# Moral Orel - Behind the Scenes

Hi, I'm gonna introduce myself. I'm Dino. So I wrote this script for Iggy Pop and it was just called Iggy and he played a 12-year-old kid and I kind of modeled it after Leave it to Beaver.
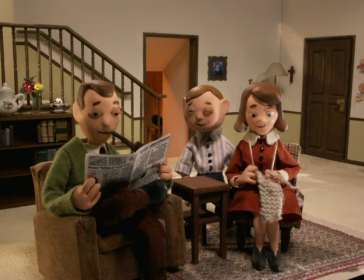(0:19) Oh, I'm gonna go use it right now. Good boy, son. Good boy.
I sat with it for 10 years.
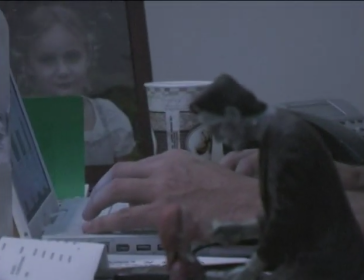(0:26)
I was actually on a comedy website on a message board talking to all my fans, which is like six,
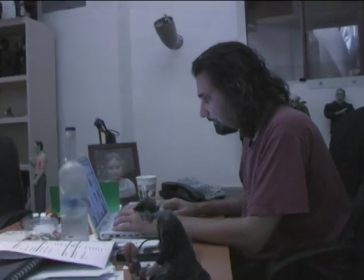(0:34)
seven people, one of them suggested why not make a cartoon out of it.
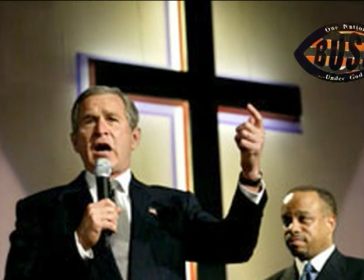(0:39)
The whole climate of America at the time was very religious and I'm just trying to be funny. I'm not trying to change the world here unless you know I'm talking to you now and the world has changed because of moral oral. And then of course I got Scott Adsit and Jay Johnston to be my right and left hand men. One of the hands is a little weaker than the other. You guys decide who. This is the couch where I get my sleeps on, and I have to replace it every week because I wear it out. That couch smells amazingly like Jay snores.
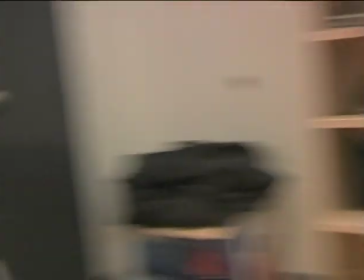(1:15)
Back to Scott.
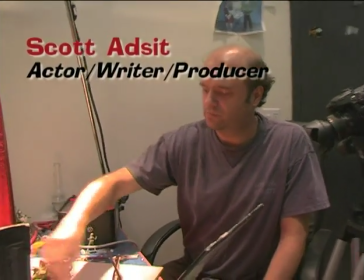(1:17)
So, I'm hoping to evolve Jesus Christ our Lord and a dinosaur.
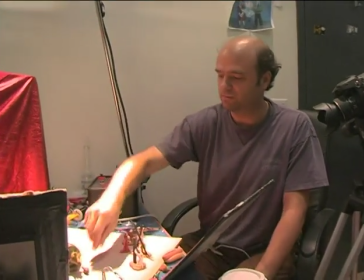(1:26)
Because it's very certain you see them together.
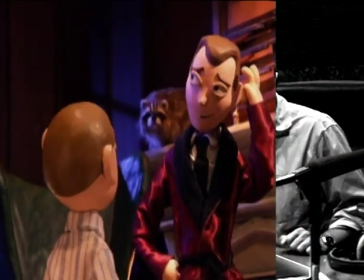(1:30) what's the best way to find out what your wife needs to be happy well i suppose the best way to know what any woman needs is to read about what other men think women need
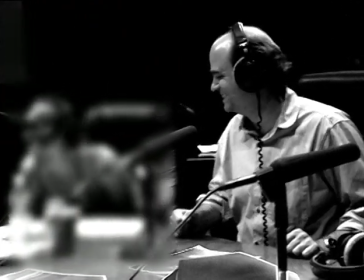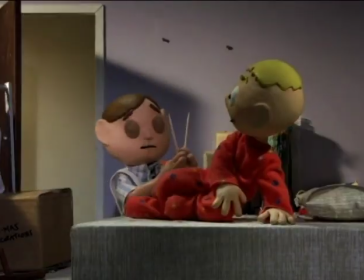(1:45)
i kid tigger she plays shapey yes lord shut up shut up she
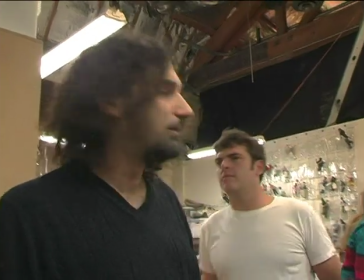(1:53)
was actually telling me what i should write in the second season scripts what's the line you want to say next season cake cake
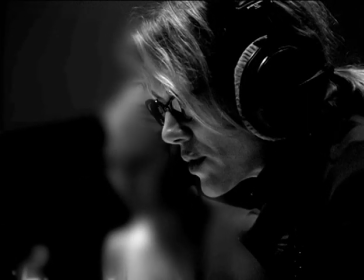(2:03) That's right. I'm going to put one of these through your Johnston.
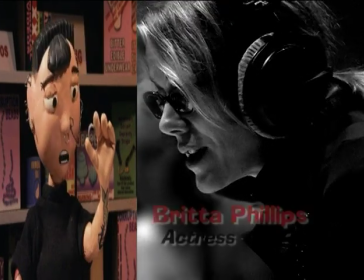(2:06) Then, when you're finally tall enough to drive it home, your good lady wife will be squealing like she's just won a year's supply of pantyhose.
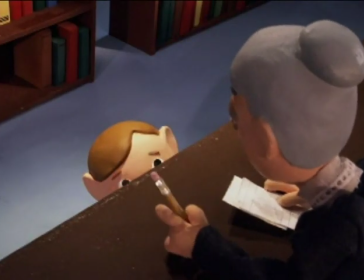(2:14) Wow! Thanks for testifying, Oral. You're dismissed. But I said you're dismissed.
When I wrote it, I thought, okay, these scripts are really great. And then Jay and Scott and I rewrote them. So, what's it like? It's a lot like this. Yeah, it is. What are we talking about? I thought it was like the best work I've done. There's no way they're going to be as good as what's on the script, and they're actually ten times better. The animation's amazing. Jed Hathaway's sets, which you'll see here in a second, are amazing.
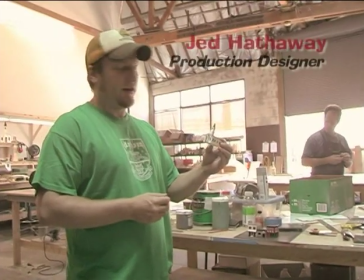(2:55)
This is the church. That'll be downtown.
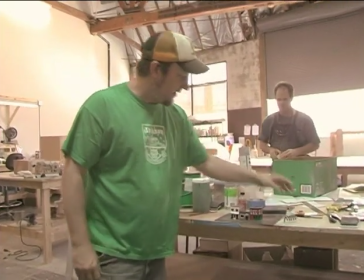(2:58)
It'll be the focus of the city. and what we've done is we've gone ahead and made duplicates of Sal's Corner Store,
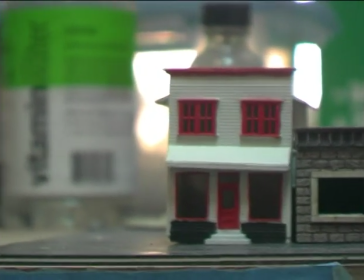(3:06)
Forgetty's Pub, and the Blood Bank. Jed took pictures of some of the models.
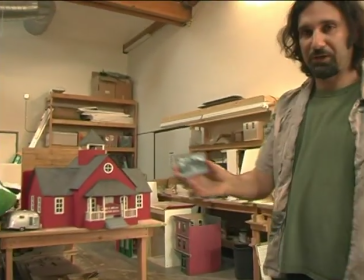(3:12)
This model here took a picture made of black and white so it's like kind of like
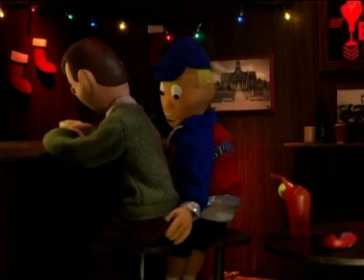(3:16)
an old-time picture of Moralton and we'll hang that up in the bar.
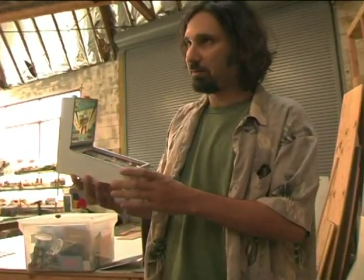(3:22)
Oral is a big super god fan and look in the bar there's actually a little miniature pinball machine.
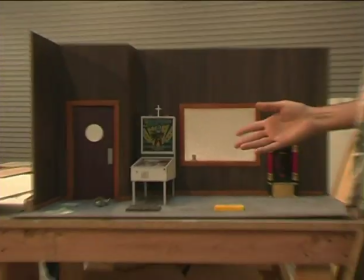(3:31)
I love it. It's done so well. Another important set was the study, Clay's study.
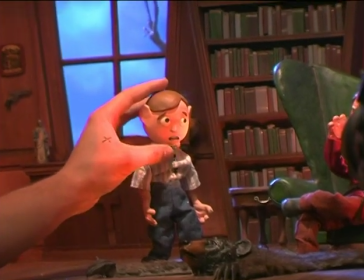(3:38)
We wanted this to have a very ominous feel, something where Oral walked into kind of this large, ominous, dark room.
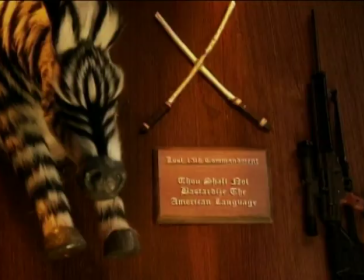(3:47)
Lots of taxidermy, hunting items, guns, alcohol, of course.
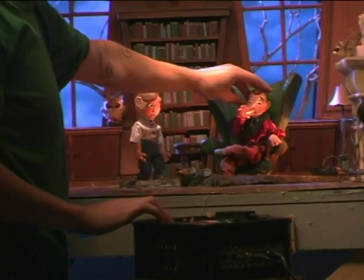(3:52)
We have the liquor cabinet and the fireplace.
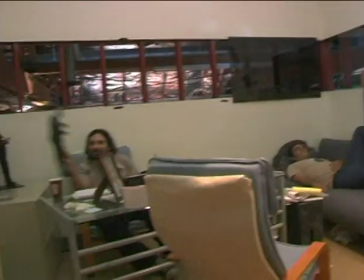(3:55)
I love little model kits and little miniature these little things they kill me
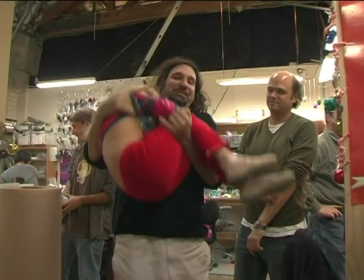(3:59)
my kid actually was raised Frankenstein dolls and she would
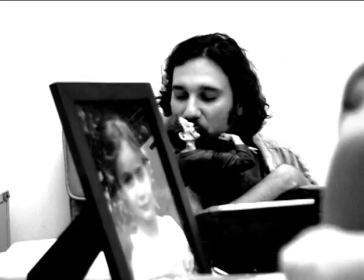(4:06)
walk around putting them to bed and kissing them much like this hi Mike what do you need I'm bringing this back oh okay he doesn't really mean me that's Mike
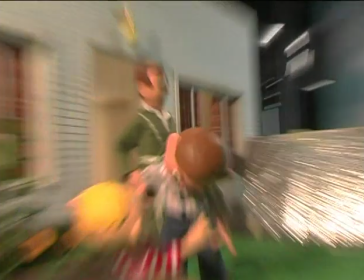(4:17)
one of the animators this is the scene where Oral is shot by Shapey with a BB gun and his dad is scolding him for
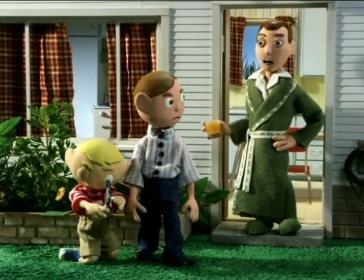(4:26)
We're waking up on Sunday morning.
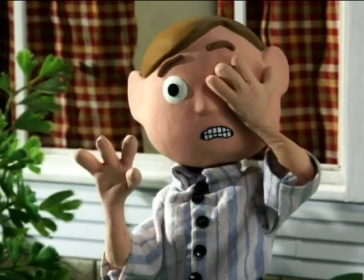(4:30) Yo! Oral!
There was one part where Oral was racing on a track. Do you want this track paved or is it a dirt track? And I remember saying, oh, it doesn't have to be paved. Like, you don't have to pave it. Don't take the time. And then, you know, of course, I walk in on them and they're creating this dirt track from scratch.
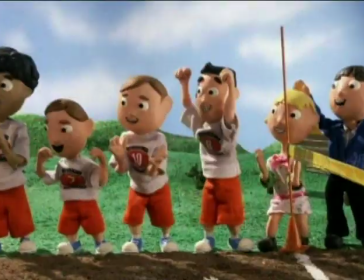(4:50)
It probably takes them longer to make a dirt track than a paved track. It probably does. The idea for the opening originally was to start with, you know,
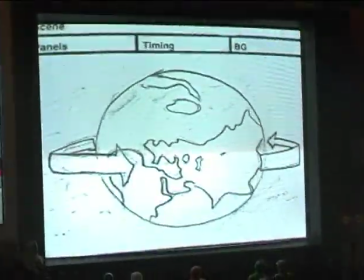(5:06)
the world and go in and Scott went away and drew this. It opens of course with the clouds being parted by the hands of what we presume is God. Yeah, it doesn't, of course. Why don't you watch the show? Oh, that's right. It opens with the earth. First, here's our raw footage of the globe, then the next thing we add is a star field,
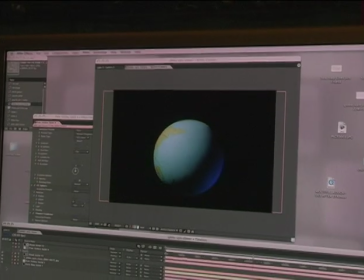(5:28)
or actually space, a nice deep blue, and we add the stars in, and the next thing we need is some clouds and some atmosphere.
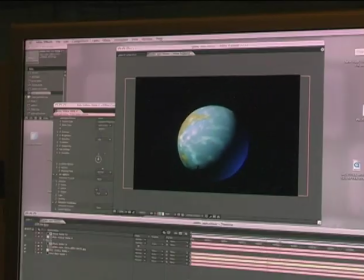(5:34)
We just lay that on top. One of the jokes you put in the storyboard, which I think is amazing, is that America
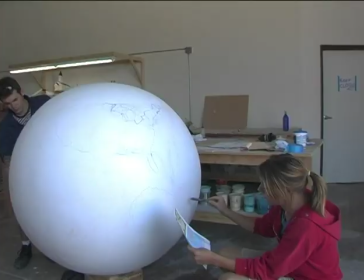(5:41)
is just in the middle of the ocean without Canada or Mexico. When it comes into view, you see Earth has the United States in it, but it's just the United States. It's kind of a statement about Ameri-centricity.
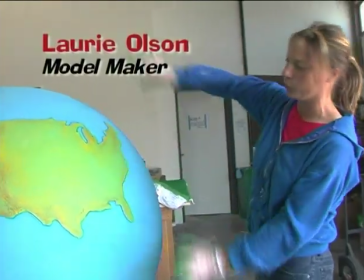(5:56)
It's independent from everything else as if, like, everything was moving away from it, and then they're going to zoom in and see Moralton. I wanted to pinpoint exactly where on Earth, where in America, the city was. We decided that it would be right in the middle. We certainly regret naming it status over now. Do we? Really? No. Well, you know what I do when we talk together alone. Yeah. We all kind of came up with a bunch of ideas for the opening. I think Scott decided that it would be cool to see God's hands part the clouds.
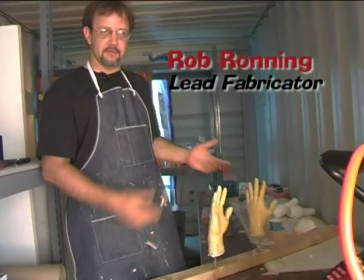(6:27)
We've been working on the hands of God for the opening title sequence.
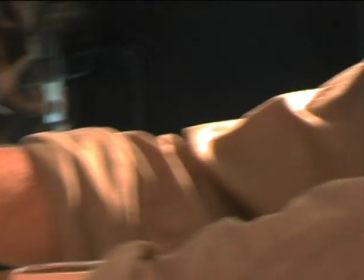(6:31)
We took a cast of Scott's hands, one of the executive producers, and did a plaster cast.
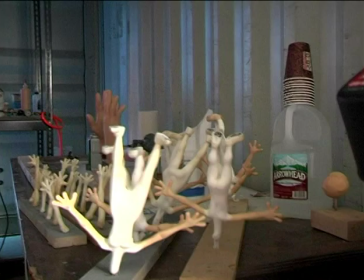(6:38)
And now I've been dipping them in latex to give them a little bit more of a cartoony look.
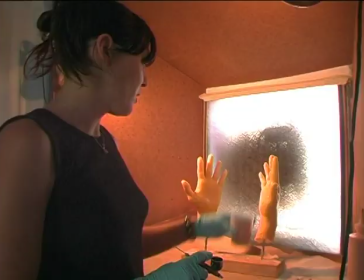(6:43)
We've got God's hands here, and they've just finished curing with the balloon latex, and now I'm going to start airbrushing them.
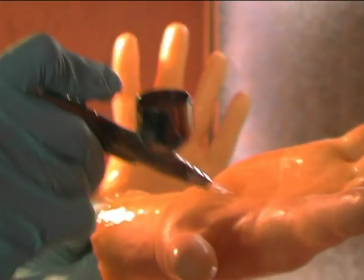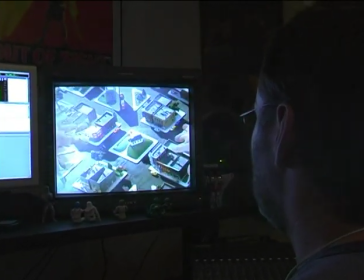(6:56)
The idea of birds coming in and then going closer. This is the master set of Moralton for the opening sequence.
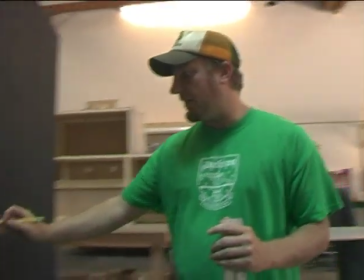(7:03)
We're building a miniature scale town. We have the center of town here. Right now we're just laying out the city blocks,
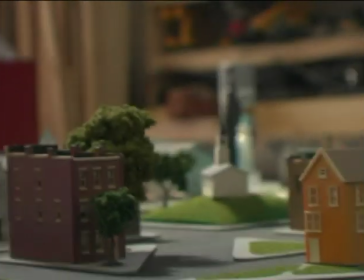(7:10)
getting our grid down. all roads and Moralston lead to the church since it's the focus of the show and the focus of the town.
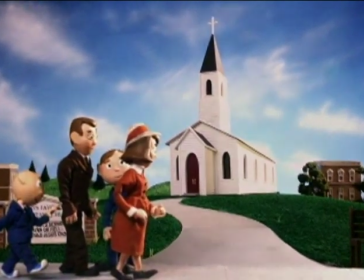(7:17) Yay! Church!
But we decided to go ahead and actually build the church with a forced perspective.
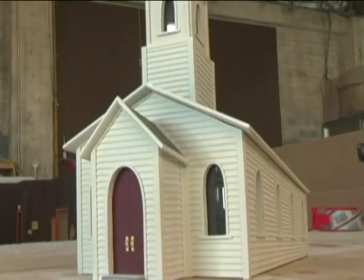(7:22)
And basically what that means is we build it so that it looks longer and taller than it really is. And Moral's about yay high. Moral? Moral. Moral. He's not called Menace, he's called Dennis.
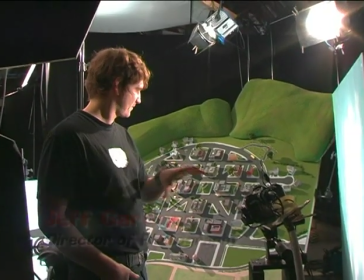(7:37)
We set up a motion control unit and get an eight-foot push in, which will mimic God flying into Marlton.
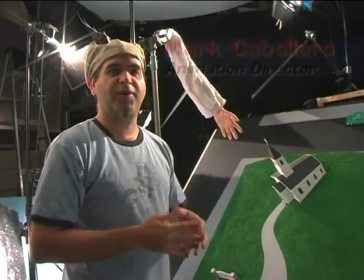(7:46)
And then going closer. This is the shot where we get in a little bit closer to the church here in the hand of God.
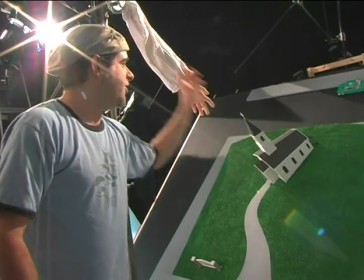(7:53)
Reaches in and grabs the steeple, pulls the roof off. Armani designed the sleeve.
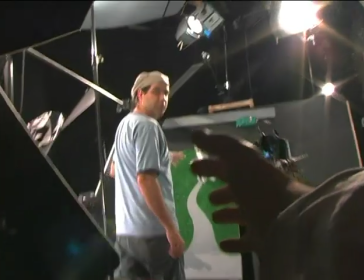(7:59)
God demands the best designers.